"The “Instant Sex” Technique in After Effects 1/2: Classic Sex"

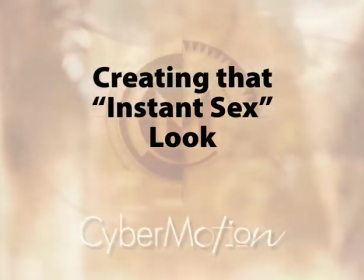Hi, this is Chris Meyer of Cybermotion, and I want to share with you a technique we call instant sex.
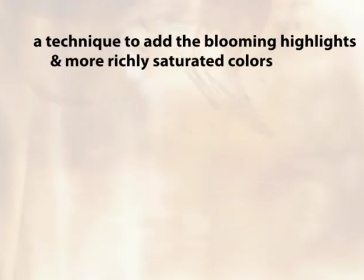It's an easy way to add the puffy highlights and saturated colors that many romantically associate with the look of film.
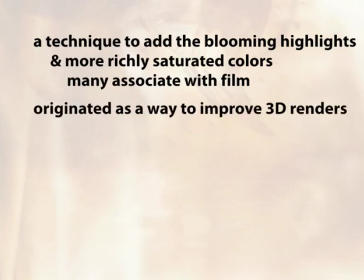This grew out of a need of a way of making 3D renders look as good as well-shot film. You'd be surprised how flat many 3D renders look just straight out of the box. However, it can be used on almost any footage, even footage that was originally shot on film.
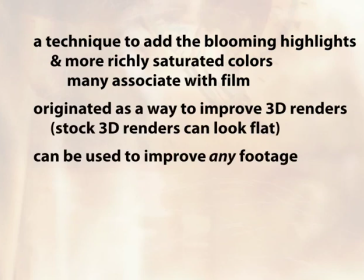So let me show you how.
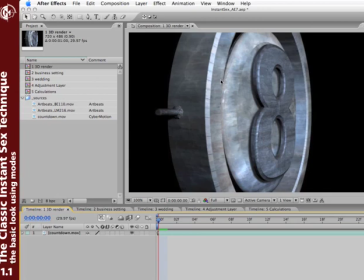Here's an example of a 3D render that looks pretty good initially, but we can make it a lot better. The first thing you need to do is in the timeline panel, reveal the modes column.
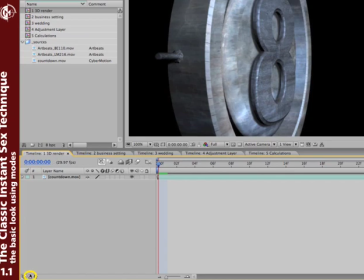There's a few ways of doing that. After Effects 7 has a little icon down here that reveals modes.
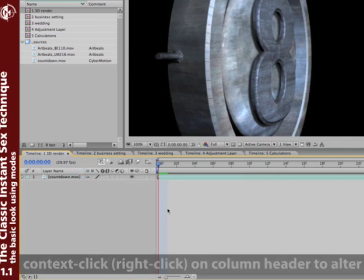You can right or context click on the top of any column and pick modes, or you can use the keyboard shortcut of F4 to reveal the modes panel.
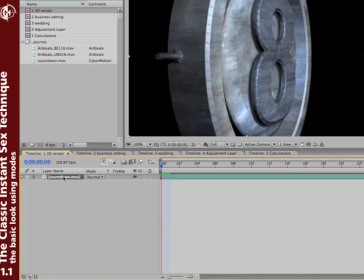The second thing you need to do is take the original footage and duplicate it so you have an extra copy on top.
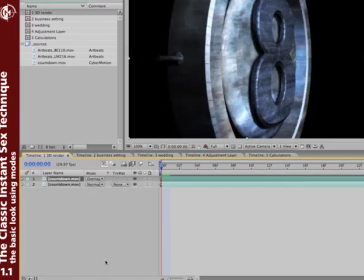Now, pick a mode for that copy on top. Overlay is a really good example of something that instantly looks a lot more saturated and a lot richer in color.
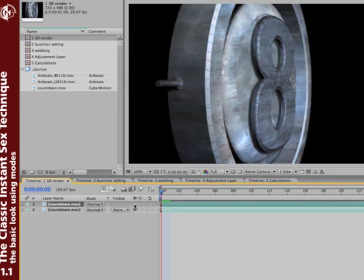And again, this is before and after.
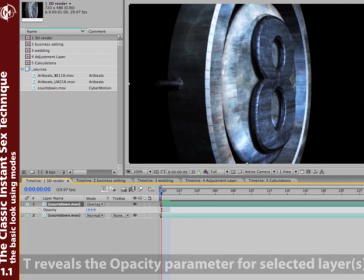If you take that copy on top and hit T to reveal its opacity, you can go ahead and scrub the opacity parameter to decide how much of this effect that you want.
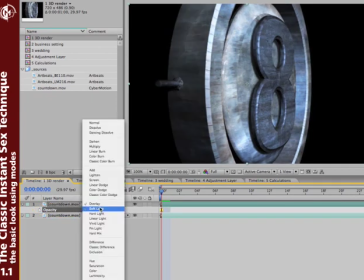And again, different modes create different looks. Soft light creates a less intense look than overlay mode. There we go. Meanwhile, modes like add and screen create these really bright,
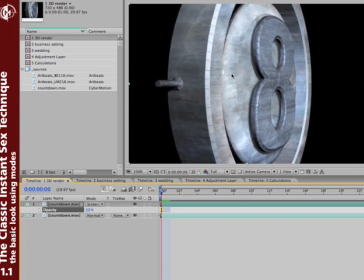blown out looks, and we'll show how to use those too. Now that's just one step of this process.
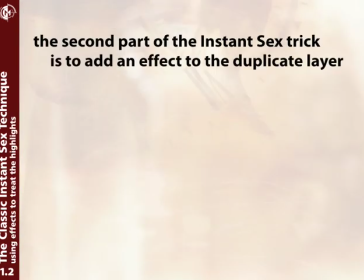The second step is adding some form of effect to that copy of that layer on top.
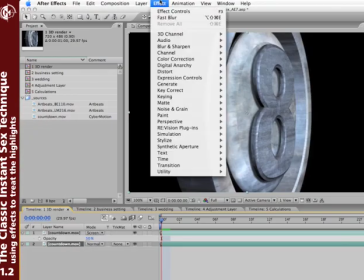Now if we were to take our main layer and we were to add something like a blur effect, blur and sharpen, fast blur,
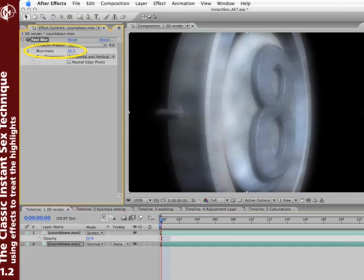we'd just get a blurry image. Not very useful.
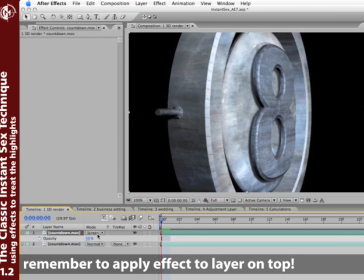However, if we pick the copy on top instead, the one that has a blending mode selected, and add blur to that layer,
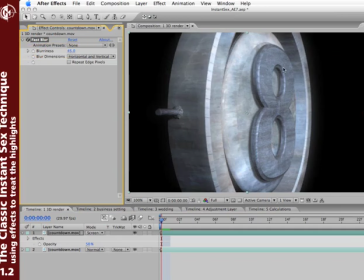now when we increase the blurriness, we get these really puffy highlights instead of just a blurred layer, because the layer underneath is remaining sharp. This is with the effect off, this is with the effect on. And again, you can go ahead and select different modes, such as add to get a much more intense look, overlay to get a much more rich and saturated look.
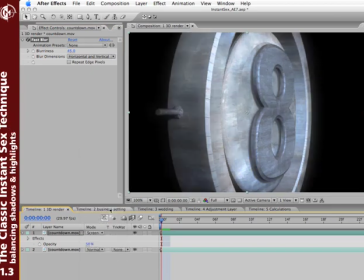I'll put it back on screen for now. Now this is the basic way of creating a hotter, puffier look. But if you want to go even further, you can duplicate this layer one more time, and go ahead and set different modes for these two different copies.
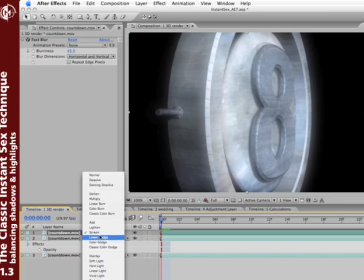For example, screen is adding our puffiness. Let's put an extra copy on top in overlay mode.
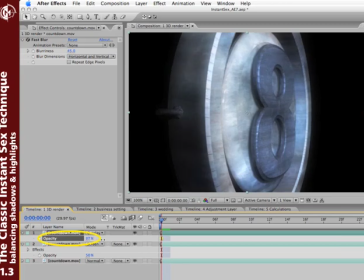Hit T to reveal its opacity, and then blend it so we can go ahead and add some more shadows back into our piece. And again, this was our original footage, and this is now our process footage, which has a lot more of those puffy highlights. Now, frankly, I've cranked this up a bit more than I might use on a real job. I would probably scroll these back down a little bit so it wouldn't be quite
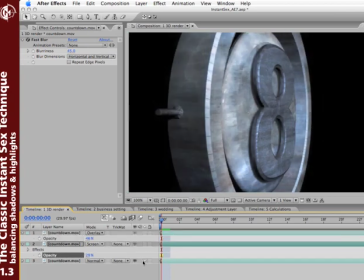as intense of an effect. But you can see how much this has improved the original footage and created more of that filmic look.
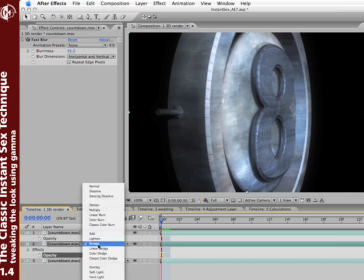And you can take this effect further if you want to. For example, sometimes I take the layer that's adding my highlights, like this layer here I change from screen to add mode.
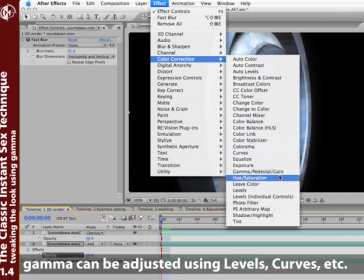I'll even put something like a gamma effect on it, color correction, levels, and get just the highlights.
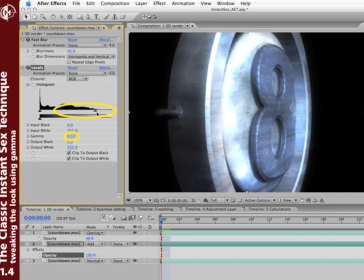Here, let's crank up the opacity. And pick just subtle areas that I want to have blown out, like just those highlighted areas right there.
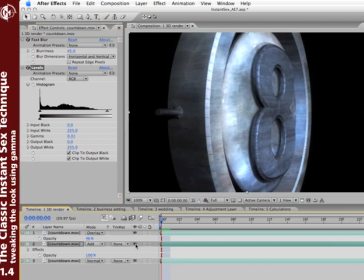This is with my highlights and without my highlights. And now I've focused it very tightly by using levels and a little bit of a gamma on that layer that has the add mode applied.
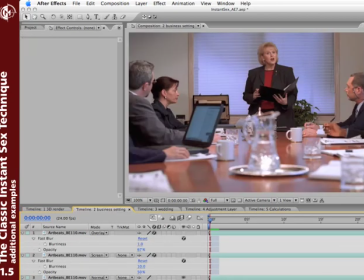Now this trick works great on other footage. For example, in this composition, I've got a typical office scene with someone giving a speech, something you might have to do for an industrial or corporate video. Well, here I've already created two more copies of the layer with fast blur applied and chosen screen and overlaid mode just like we're using.
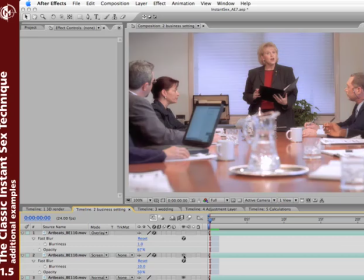Adding a little bit of screen adds those puffy highlights, particularly to things like the water jar here.
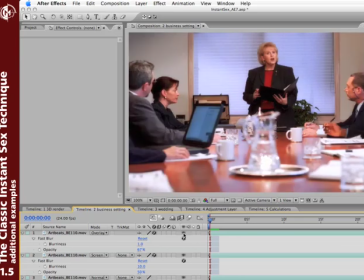Then adding the overlay mode adds a bit of richness, more saturated colors, just a more expensive look to the production. So if you're shooting something on a DV camera, this is a quick way to make it more look like it was shot on film. Again, this was before, this was after.